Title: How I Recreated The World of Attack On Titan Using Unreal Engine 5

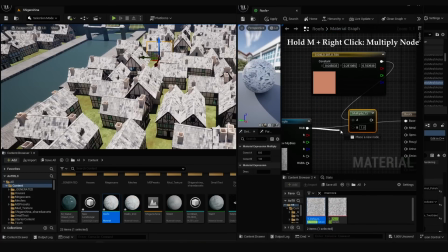[11:15]
I created a material for the roof tiles by multiplying the base color by a noise or a default variations texture and that right here is
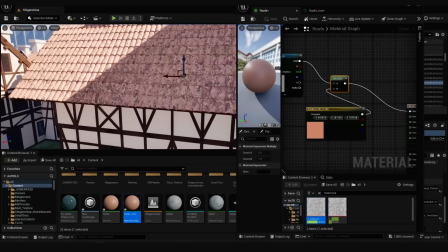[11:23]
what we unwrap the tiles for also you can add another noise texture and multiply it with the output of the color just make sure to scale the UVs
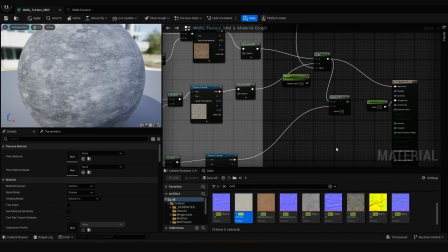[11:32]
up by multiplying the texture coordinates with the big number I created a material for the walls by mixing three different textures to avoid repetition
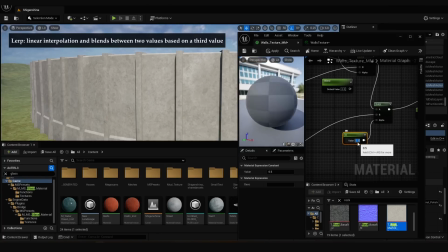[11:40]
the key here is to use a lerp node to mix textures this is similar to the mix color node in blender the walls usually have moss on the bottom
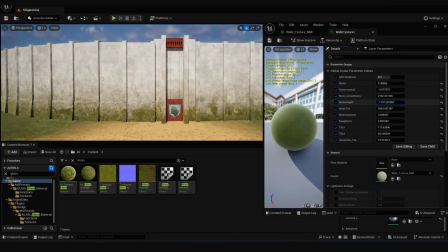[11:48]
and i wanted to control that procedurally so add an absolute world position
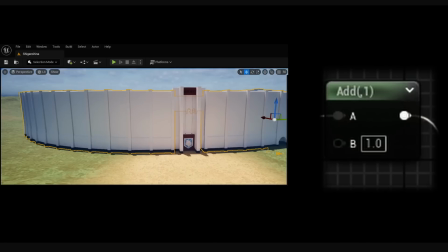[11:53]
node which is basically a mask addition changes the mask location and division
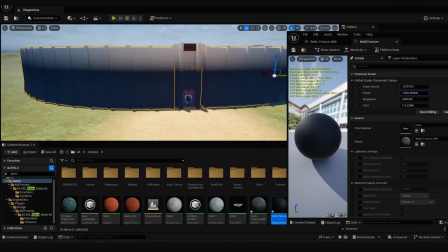[11:57]
makes it smoother if you change these values using parameters you will be able to see the changes in real time grab a moss texture copy everything and paste
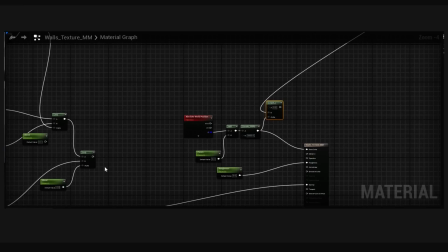[12:06]
it in the wall material mix both textures using a lerp node using the mask we just created as alpha if it looks inverted just switch the
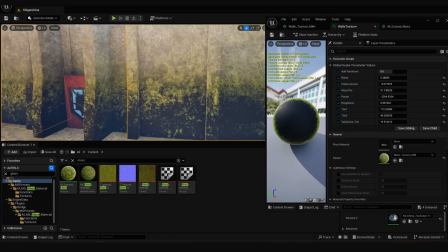[12:15]
mixed materials adjust the tiling of the moss until you figure out the right scale if the colors look weird plan the mask value between 0 and 1
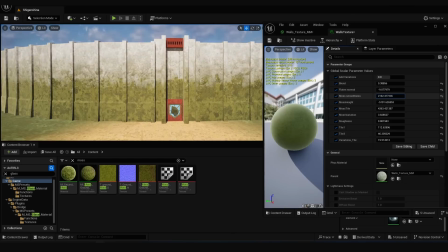[12:24]
now let's mix the mask with variations texture so it becomes more realistic I made more materials for the other objects then I did something every Unreal Engine user loves to do import a third-person
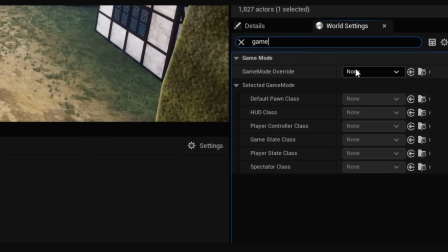[12:38]
content pack and in the world settings change the game mode to the third person then hit play now
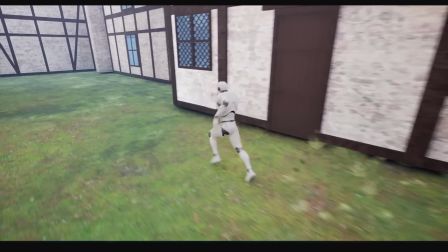[12:44]
we can walk around the scene you've just made just like any third-person game and what do you think should we turn this whole scene to an actual game
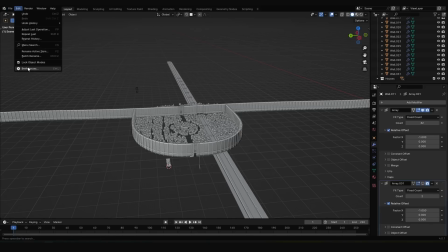[12:52]
later on leave a comment down below let's improve our landscape there's a default add-on in blender called a nt landscape and it will
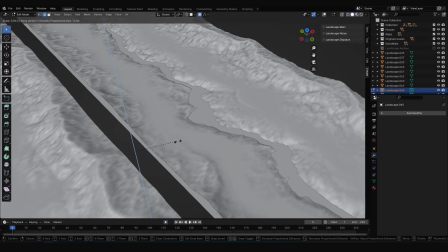[13:00]
give you a lot of procedurally generated landscapes I created basic terrain imported everything to unreal gave
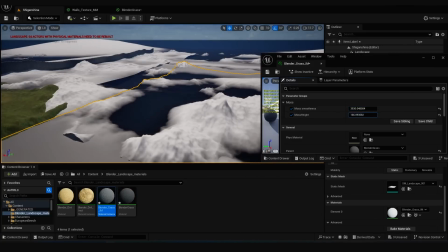[13:06]
them the same texture and used the same masking technique that we used for the moss and And to be honest,
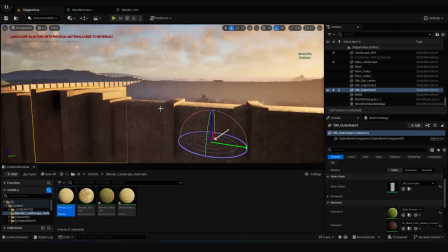[13:12]
the scene looks just fine for now. I like to change the sun's angle to see the scene in various lighting conditions.
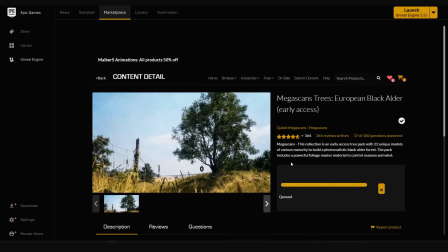[13:19]
Time to add some trees. I chose this free pack from the marketplace and started scattering them using the foliage tool.
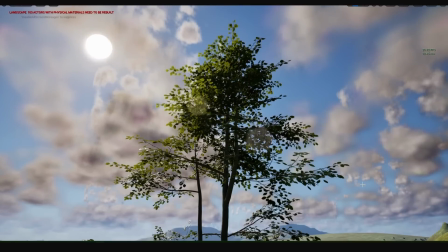[13:26]
If you go to the tree's materials, you can enable wind, which is pretty neat. You can enable nanite for the foliage, so it doesn't matter how much you scatter.
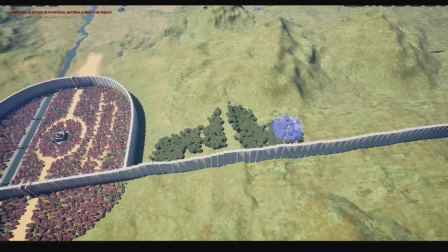[13:35]
At this point, you just have to enjoy the process.
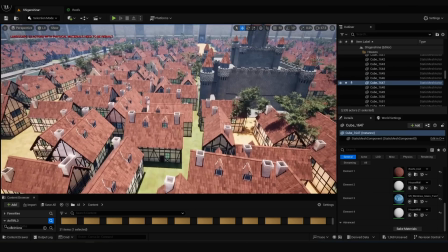[13:41]
even though we made our roof tiles look unique we need more color variation for each roof
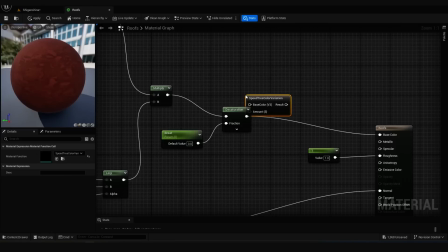[13:46]
which is possible by just adding a speed tree node to the material and adjusting it
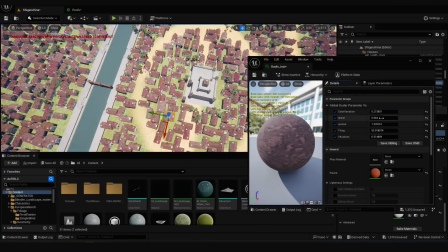[13:52]
using a parameter now each roof looks slightly different in color okay before we continue you gotta see this i
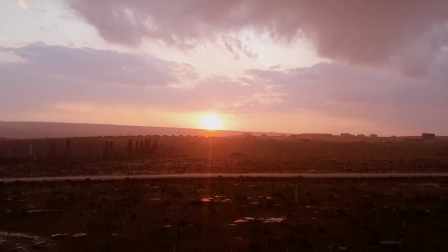[14:04]
couldn't resist showing you this scenery it was truly magnificent which brings us to cinematic
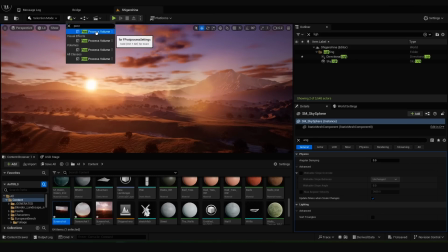[14:11]
cameras effects so add a post-processing volume and enable infinite extent so it applies to the whole scene.
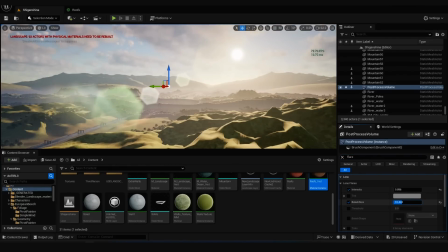[14:18]
Enable bloom and lens flare and you'll have a cinematic camera effect. I downloaded a mountain and used it for the far scenes.
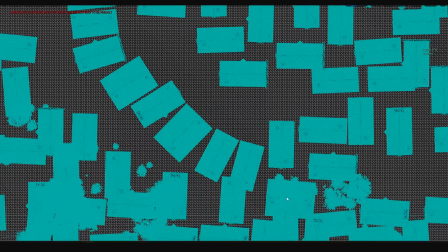[14:26]
I wasn't satisfied with how some buildings were scattered so I went to the top view and started adjusting them manually.
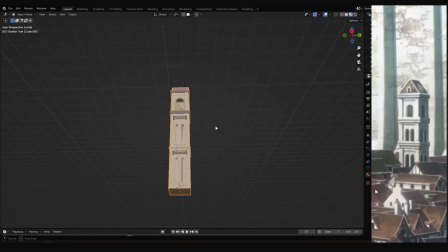[14:35]
I modeled this small tower and started distributing it around the district.
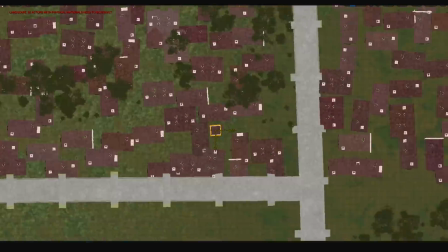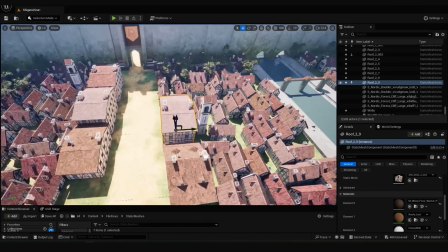[14:47]
I also distributed some few bigger buildings. I downloaded a windmill model and put some as well.
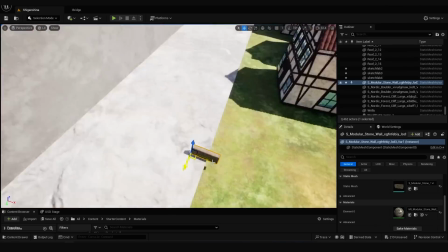[14:57]
Using Quixel Bridge I downloaded a brick wall and made a brick fence around the district building.
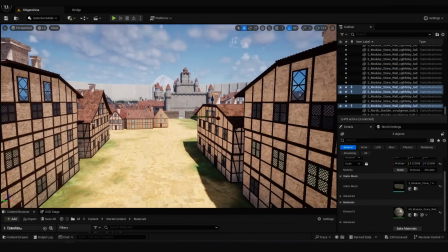[15:03]
Then I realized that the building doesn't have enough details so I went back to blender to add some.
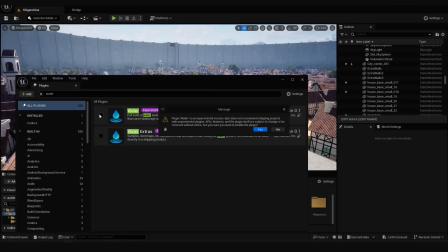[15:13]
The default water material wasn't that good so I had to enable the water plugin in Unreal Engine and with it comes this realistic water material.